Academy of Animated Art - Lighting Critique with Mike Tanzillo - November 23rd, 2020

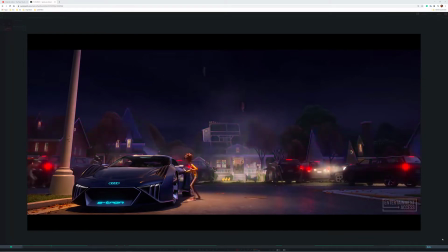6s
Happy Monday, everybody, and welcome to your lighting critique. For today, we're going to start off by answering a few questions before getting into the images.
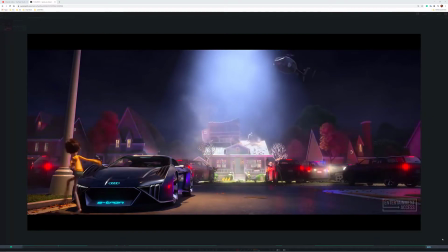15s
The first question was from Diana.
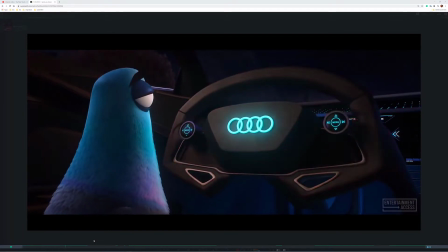18s
So the question was, how do you light a sequence in which the characters are moving?
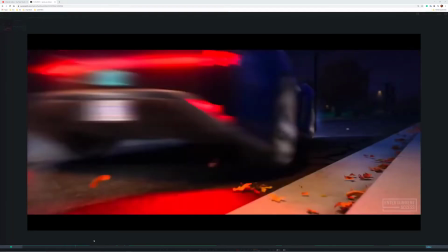26s
And, like she was wondering, do you animate the lights? Do you keep the lights the same and actually animate the characters through the scene?
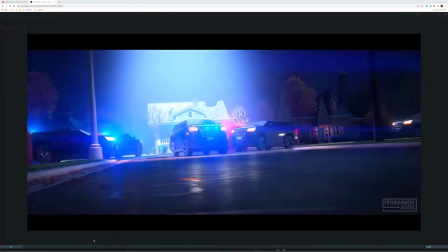33s
The best example that I can give on that is a couple of sequences that I
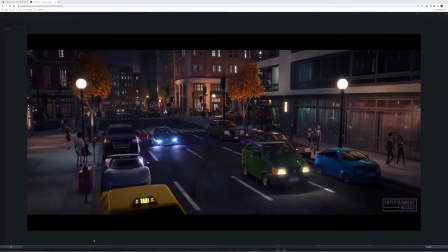40s
worked on for the film Spies in Disguise recently. So there's this one that I was a lighting artist on.
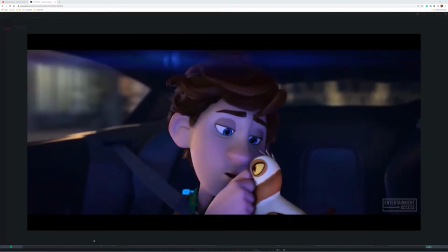46s
The sequence was led by Haji Usato, who is an incredibly talented man and lighting artist.
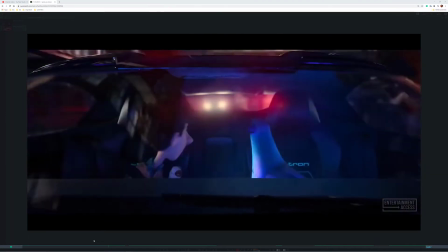51s
He's one of my mentors in the industry, and I wanted to give him a shout out for the incredible work he did there.
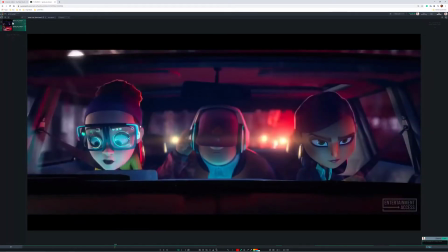57s
The other is a sequence that I led, which is this car chase,
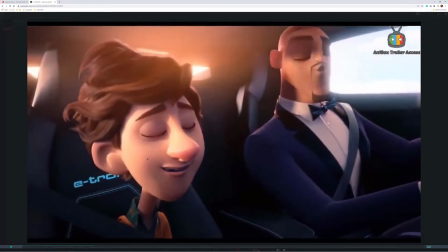64s
which ended up being it was a collaboration with Audi to kind of to showcase their car a little bit.
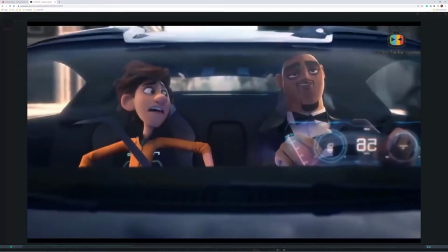72s
And so both of these, this is a daytime version of this. There's a nighttime version of this, which is from the film.
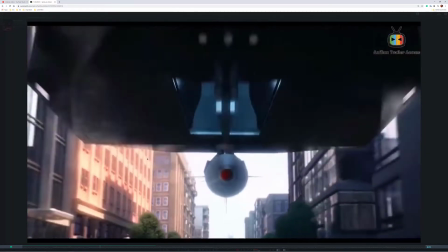80s
And so I just kind of wanted to talk through the way that we did some of this stuff.
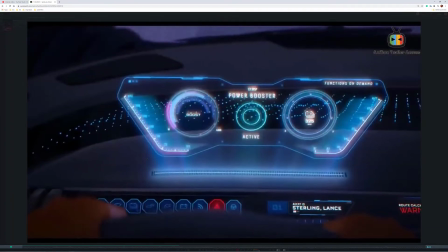85s
So this would be a good time for me to mention the disclaimer that any opinions that I give in this is my own.
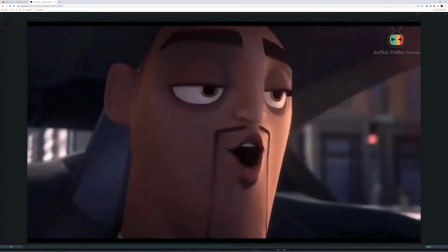93s
I am not in these videos. I'm not representing Disney or any of the work that I do for the Disney Animation Company.
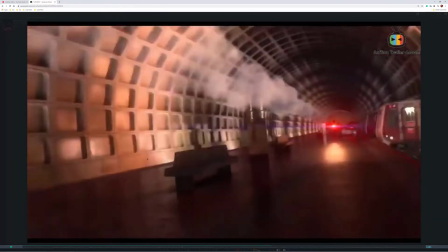101s
Again, these are just my own personal opinions, and due to the non-disclosure agreements that I've signed on the projects I've worked on,
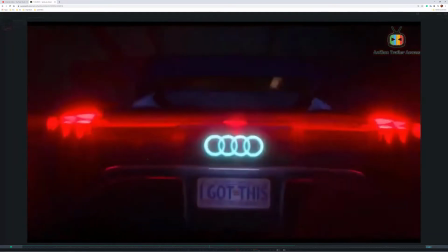108s
I will not go into super detail, but just talk about things in very general terms. So, overall, all that being said, overall,
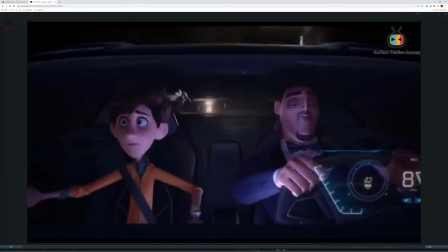117s
when you're working on a sequence like this, just so you guys know how they're set up, generally speaking, they are
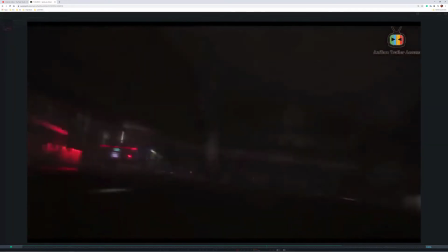126s
set up in a way where they're pretty realistic, right?
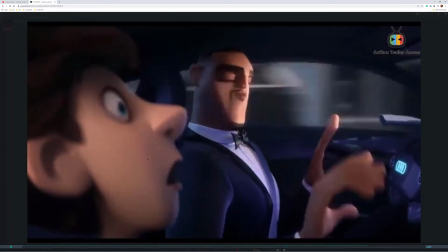129s
Like when you got a car driving through a city like this, you actually set up a city that is the same from shot to shot.
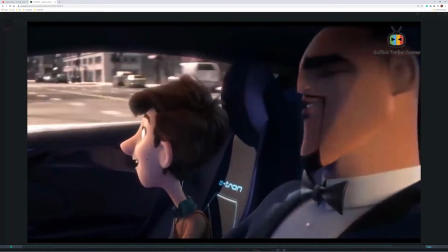136s
You actually move a car along. You cut the shots together from you put them over a timeline, over a very long timeline.
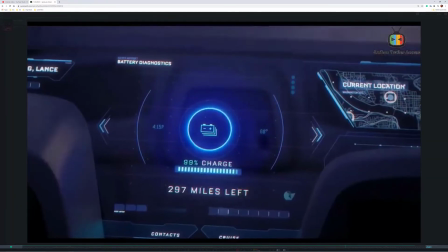146s
And just have them kind of sequentially go through, and then you break up all that movement into a shot-by-shot basis.
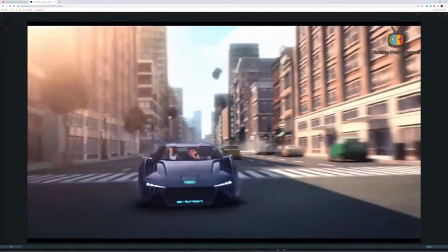152s
That will really help you maintain continuity from shot to shot,
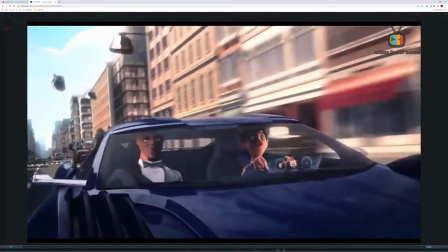155s
so that the key light doesn't flip from one side of the building to the other, or things don't get too mixed up.
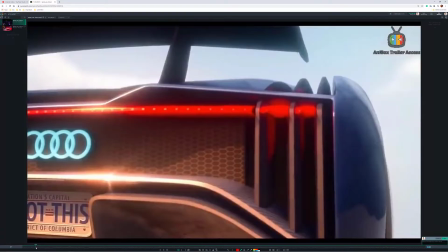161s
So that's generally how we set that up. In terms of the setup of the lights,
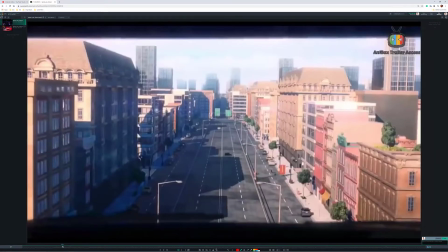171s
so basically on shots like this, we did a bunch of tests with the key light in different positions and determined that this was the best one,
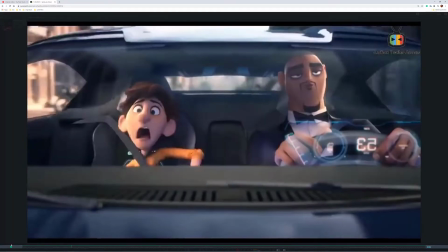182s
because the main thing that we were looking for was trying to create a sense of daytime, but also a sense of movement.
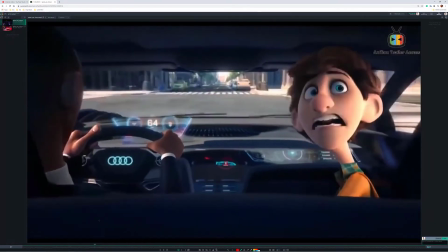188s
And by doing that, and what we did was we wanted to get these shadows scraping across the street,
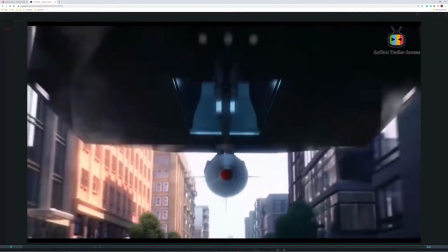195s
so that as the car moved along, it could go into light and shadow, and that would help
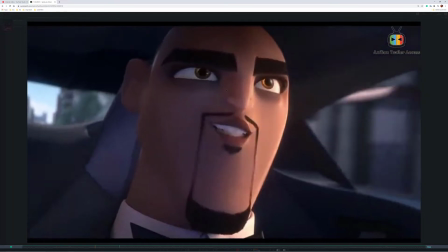200s
get the intensity of the speed that they were going to really play out.
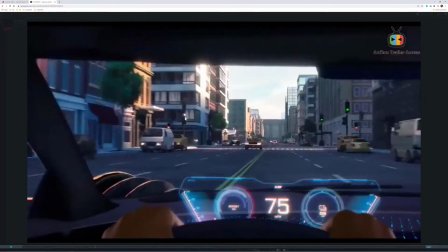207s
Like stuff like that, and zipping along and then getting out of the shadow this way. It just created a little bit more of a dynamic lighting setup.
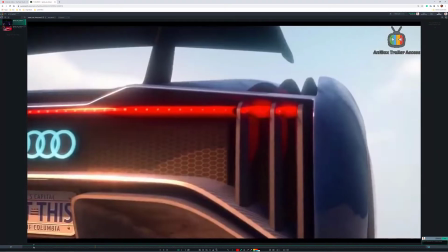215s
Now, in terms of the actual, looking at some of the lighting, let's go here towards the end.
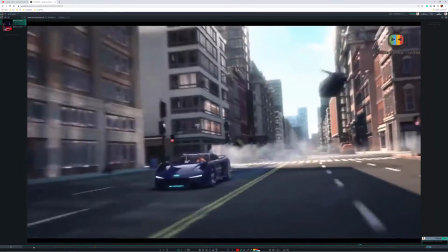220s
So there's actually, there's a bunch of light sources. There's the light that's hitting the street.
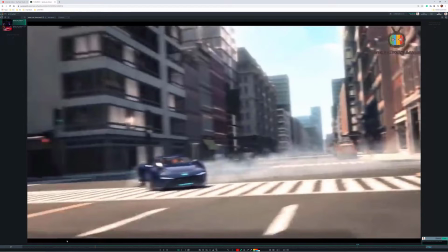227s
There's the light on the characters. There's inside the car, there's some dashboard light.
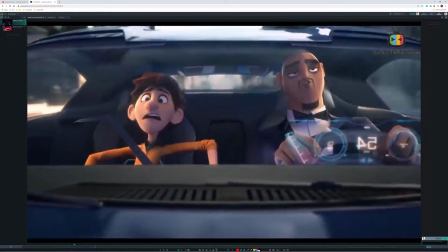233s
So one of the things that we see when we look at car lighting is that, depending on the position of the sun, it's actually more likely that the characters are going to be lit from outside the window, on the window side of them, just because that's where the light's coming through, even when it's bouncing off of buildings. That's generally where it is.
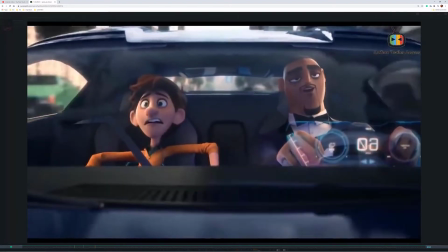251s
One of the other big things is we want to get those lights to kind of go in and out of light and shadow.
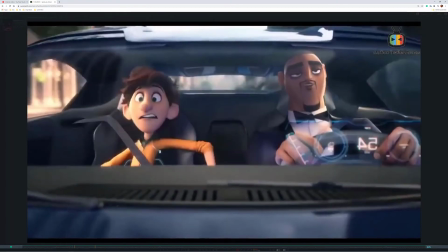258s
You want them to you want it to feel dynamic. You don't want the light to be too static on them. So you'll have, pockets of light going past them.
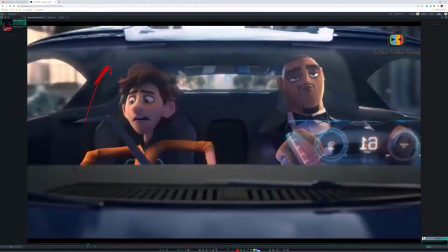265s
You want to make sure to get some reflections on the windshield going up this way. You just want to feel that light passing over top of them. And the way that you do that is you actually move the characters to the set and keep the camera, or keep the lights pretty static.
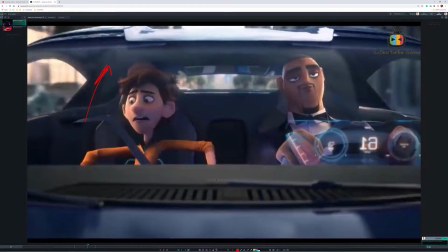277s
And in this case, the camera is parented to the car. Now, if there are any lights like headlights, tail lights, interior lights,
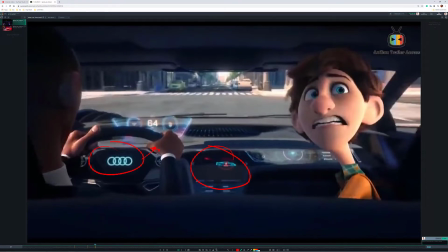286s
the glow off of this dashboard, the glow off of this up underneath the hands, all that stuff is going to be parented to the car.
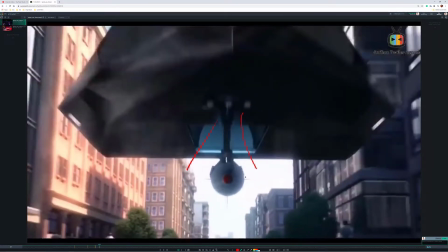292s
The way that this light coming out of the helicopter bay is parented to the helicopter.
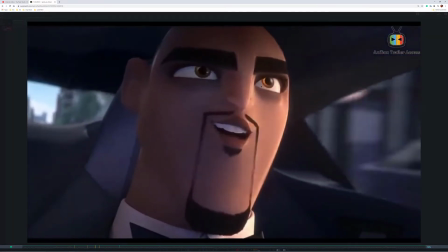299s
So really, it's just a matter of determining what lights need to be dynamic and which ones need to be static.
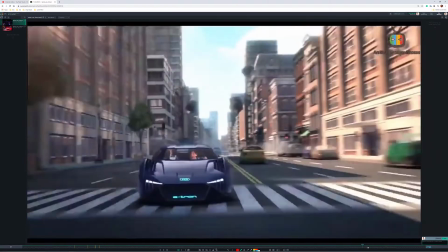307s
Additionally, there's some stuff that we did that I'm pretty proud of.
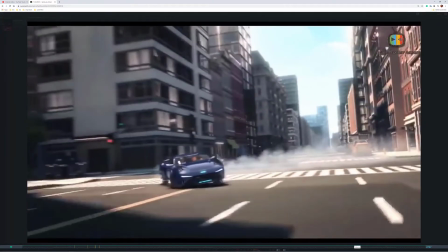313s
Some little things like you can find,
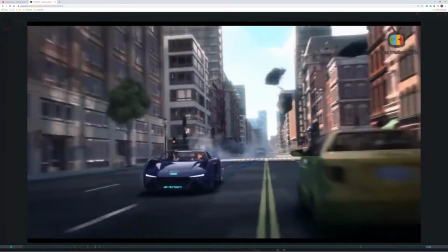315s
reflections from these windows back onto the street there, which I noticed when I was walking around New York with my kid strapped to my chest.
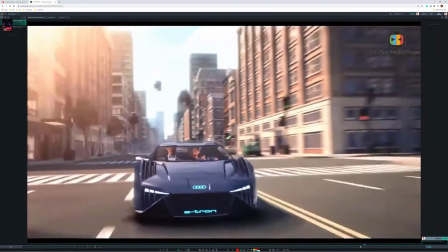324s
On a bright sunny day, I've got tons of pictures on my phone of just that type of reference.
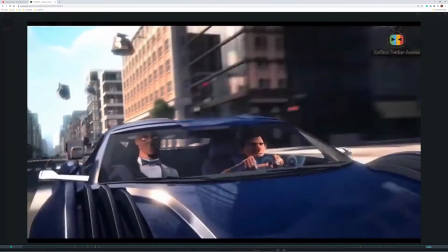328s
So next time you're in a city, pay attention to that. There's very cool refractions on the ground from that kind of stuff.
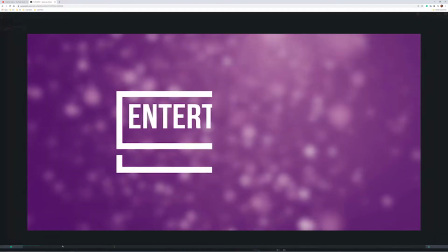335s
Now, this sequence is a bit trickier because,
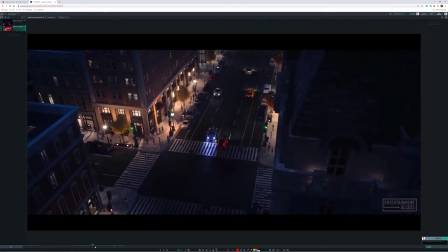342s
in a daytime scenario,
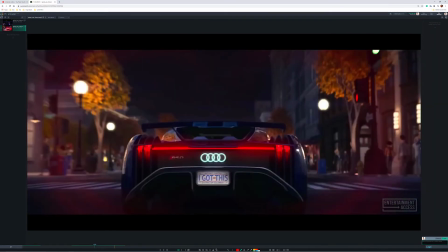346s
you just have like one, you just have a big key light coming down there, and that's all you have to worry about. This stuff, like, look, there's all these lights here, there's lights here, there's lights inside the buildings, there's lights lighting up,
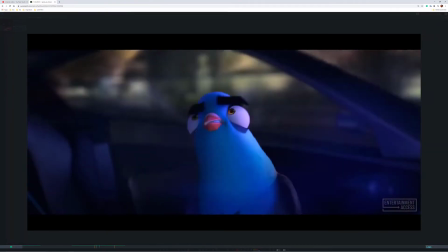357s
this Capitol building, there's headlights on the cars, there's interior lights, there's soon-to-be flashing police lights.
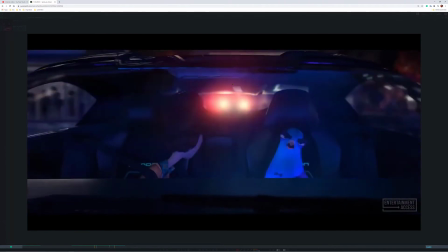365s
All of that stuff needed to be taken into consideration. So, like the police lights needed to be
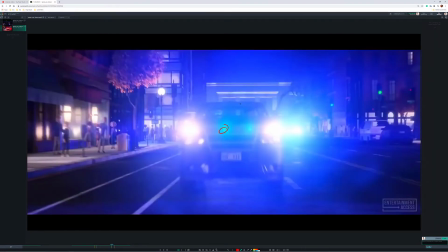373s
animated in such a way, like, we need to get lights here, there's lights in the top, there's lights in the back, there's headlights, there's taillights, again, lights here, lights inside these buildings, various lights inside all these stores,
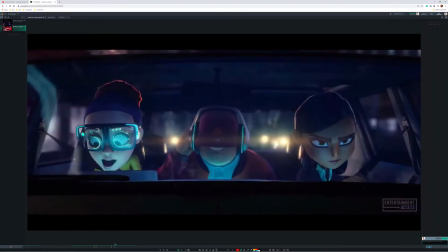385s
lights on the buildings, lights, you had to get her eyeglasses to go on her eye. He's got a laptop on his chest, he's got to get that up in there. We've got light kind of shining in from back behind him.
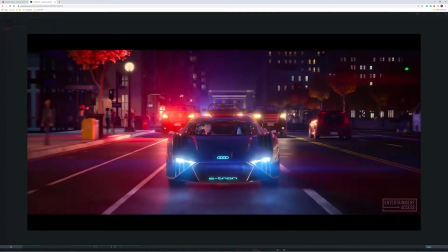396s
So all of these shots needed all of that, and you needed to make sure that the lighting wasn't so overwhelming that, it just couldn't flood out the scene. Like, all of these up here had to be
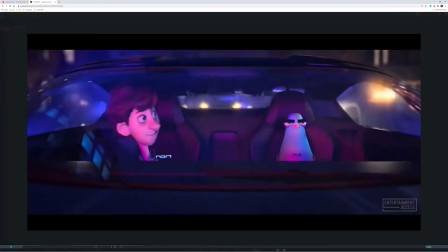412s
placed, and we did that systemically, like with some scripting and stuff like that, so that we didn't have to hand place each one of those.
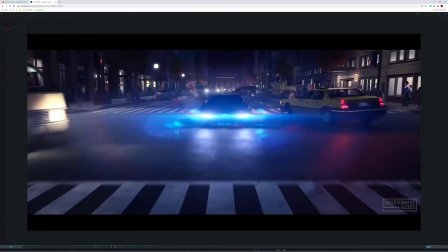420s
But every single one of these shots, you needed to balance all of that lighting into it.
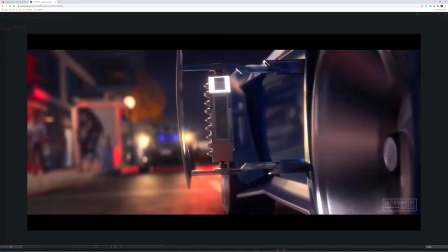427s
So it's a matter of, and to answer your question, it's really a matter of
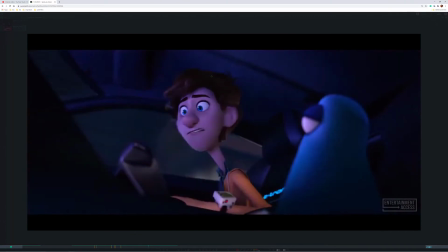433s
determining which lights are static, in that the characters are going to pass through them, which lights are visually static in the scene,
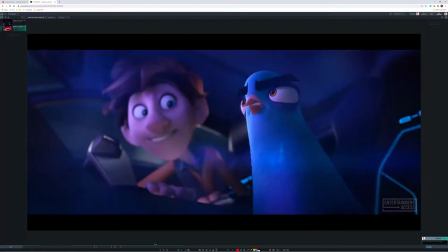441s
which ones are parented to the car, like these lights here, again, from the dashboard stuff,
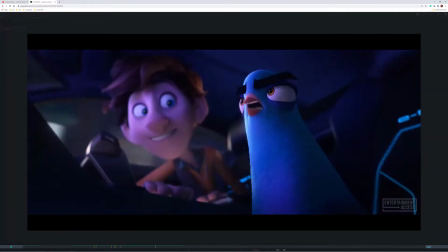446s
and then additionally, which ones, like the flashing police lights,
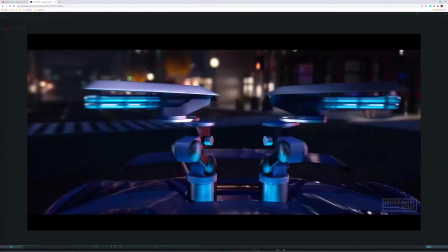452s
aren't always technically accurate, because we wanted to make sure to get the dynamic element onto the scene.
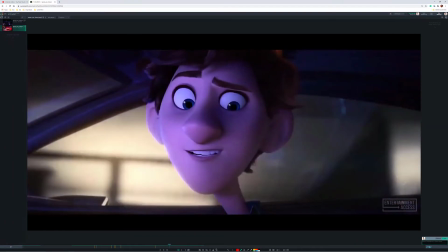458s
So, like, in a shot like this, if you think about it,
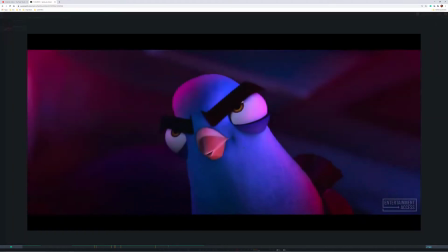462s
there's no, like, all the lights should be coming, actually they're there, but like, they should be always behind them.
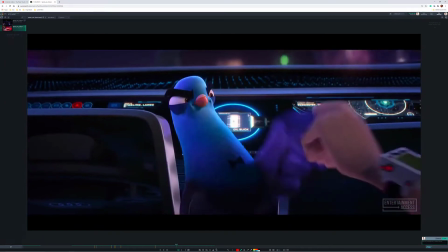471s
But we did creep the flashing police lights around,
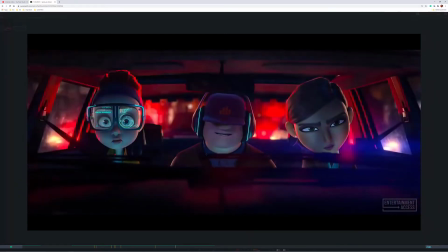476s
like, onto their faces a little bit, just to create the scene, make the scene a little bit more dynamic.
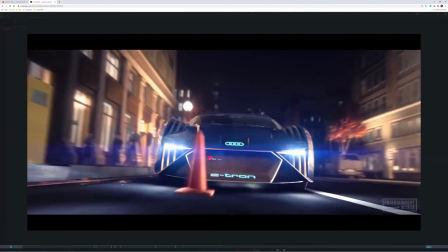481s
So hopefully that's helpful for you, Diana. And let me know if you have any questions about that.
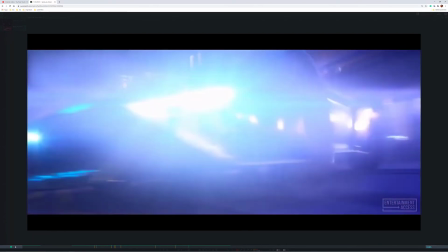487s
But that's the general gist of that.